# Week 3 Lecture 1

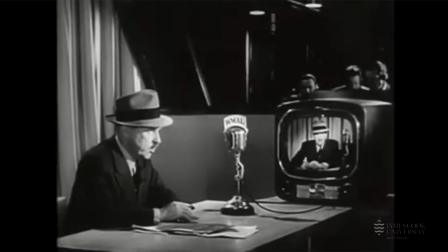Bee films have always been the wild west of the American movie landscape, even more so during the repressive Hays Code era of the 1940s and 1950s. While mainstream and even independent films were often beholden to censors and critics and the public, the bee industry blazed its own trail. Granted, it was a much cheaper trail, kind of like a bad dirt track actually.
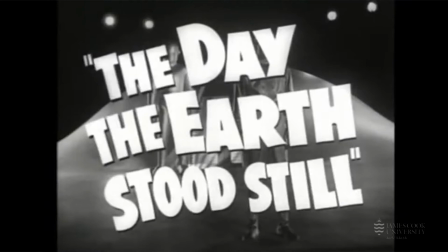There's some awesome B-movies out there and many of the productions were training grounds for some of America's best known filmmakers.
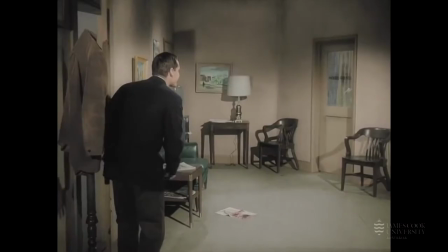The studio of Roger Corman started the careers of Francis Ford Coppola, Jack Nicholson, James Cameron and many, many others.
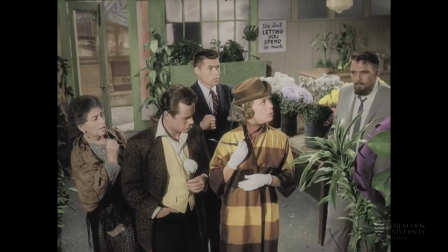The relationship between Hollywood mainstream and B-production has always been dynamic and symbiotic.
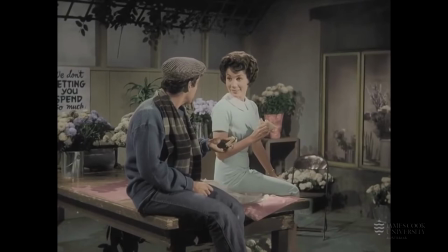Historically, B-films have been a proving ground for the box office,
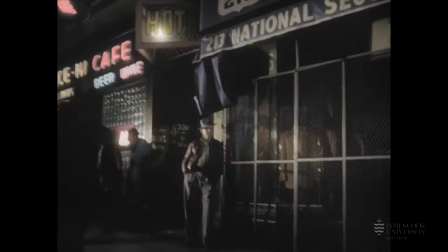testing out new talent and techniques while pushing censorship and creative boundaries at every turn.
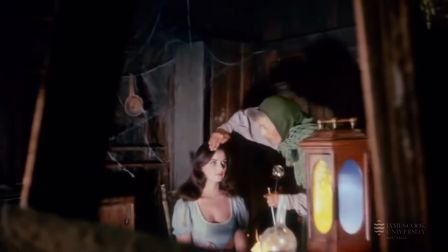And so this is a key reason why we're looking at B-movie title design. The whole B-movie form is a pure expression of a truly dynamic media.
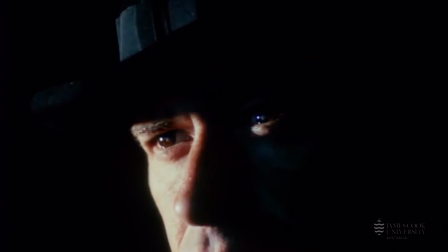It was a constantly evolving form that was super responsive to the changing audience desires,
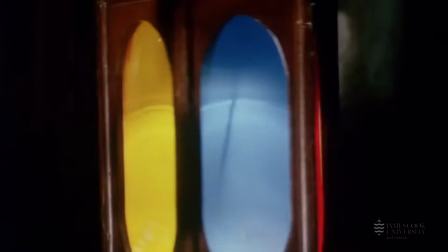to changing technology, and it really embodies the idea of sensing opportunity and chasing it.
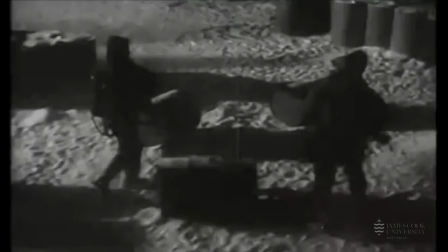Also, it's full of energy and ideas, and some of these ideas might look pretty terrible now.
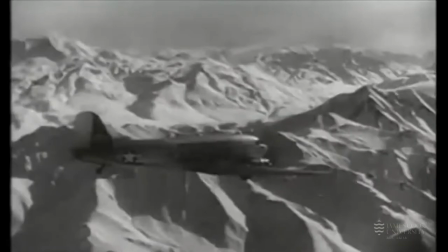But the energy and enthusiasm is hard to fault.
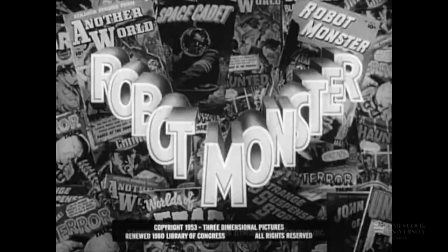Unable to rely on substance alone, Bee Productions mastered the art of marketplace recognition through bold slogans and type design, shocking imagery and loud colours.
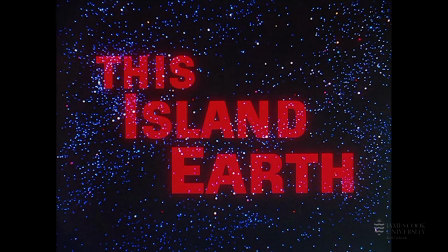These graphic conceits were often mirrored in the film's opening title sequences,
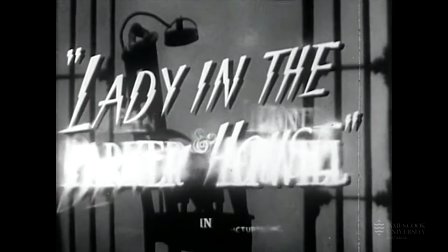which vary wildly in technique and creative ambition but almost always work overtime to make up for the films themselves.
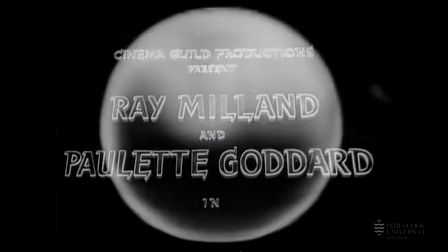So Bee titles were often far more integral to the film than their A-list counterparts,
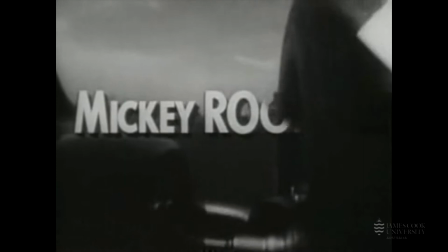which were more likely to deliver on their promise of engaging entertainment.
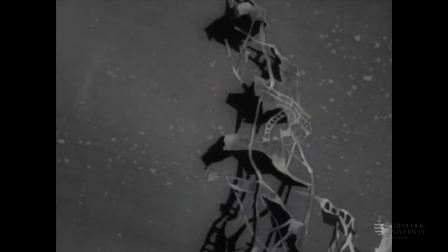The non-existent budgets of B-movie titles often invited novice designers and craftsmen from other trades, and of course,
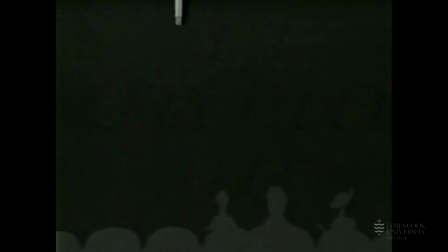no budget meant they relied heavily on innovation and experimentation, leading to offbeat and unexpected results that would eventually come to define their respective genres.
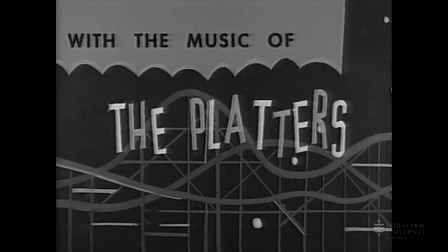Many of these tropes would make their way into the language of mainstream title design.
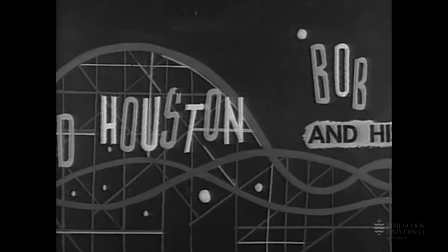At the beginning of the 1940s, Hollywood was reworking its marketing formula. The end of the recession meant a larger potential audience with a wider range of interests, and so the big studios like MGM began exploring new genres and revisiting old ones.
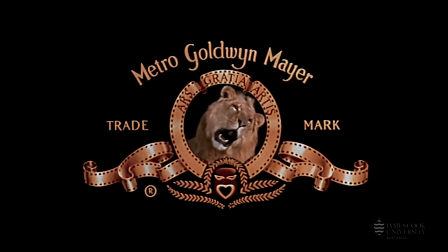European cinema had come into its own a decade before offering a trove of new techniques and concepts to a plateaued US industry,
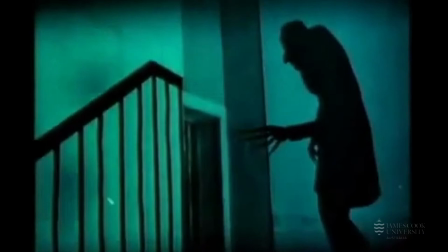as well as an injection of new talent such as artists like Oskar Fischinger. German Expressionism in particular, with its crooked angles and heavy shadows,
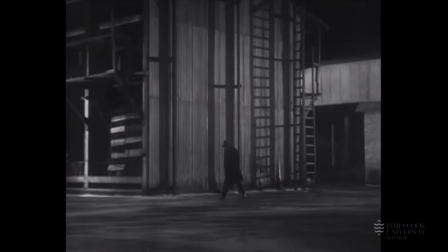proved a perfect match with US crime thrillers, which were previously shot with the detachment of a soap opera.
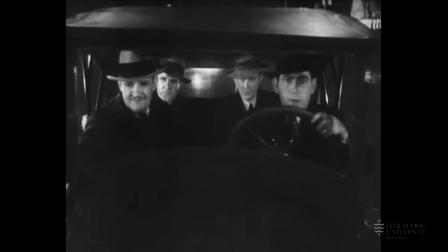This new breed of crime film became known as film noir. More than any other genre, film noir is responsible for the emergence of the B film,
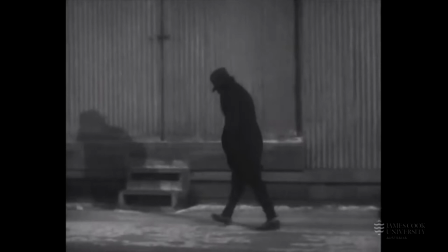as it appealed to a younger generation of filmgoers whose buying power was of increased interest to the studios.
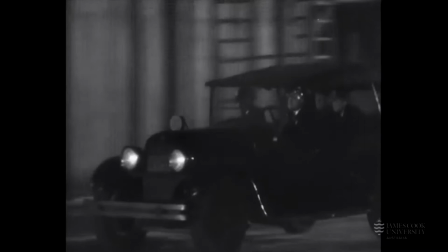It was through noir that studios were able to extract maximum profit from minimum investment. Producing noir was cheap, low rent sets like offices and apartments, urban locales and minimal lighting made for easy shoots. Title sequences for noir B-films largely borrowed credibility from their A counterparts, just static text on screen. There was little incentive for them to do anything different as most theatres didn't even open their curtains until the credits had ended. The very idea that a title sequence could be used as more than just a decorative front for legal copy was simply unheard of.
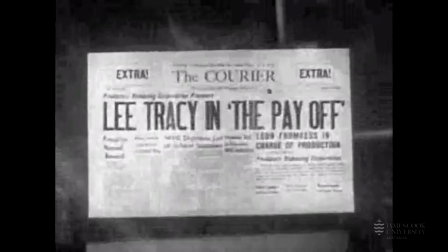However, on the Fringe's experiments were underway. Arthur Dreyfus' The Pay Off is one of the first crime thrillers to feature a novel,
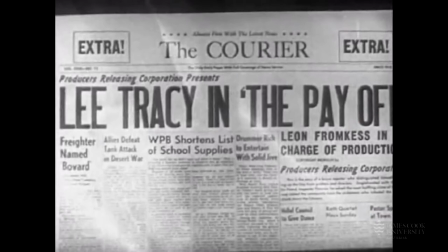self-aware title sequence in which the credits are printed alongside headlines in the fictitious Courier newspaper, linking the narrative to the production itself.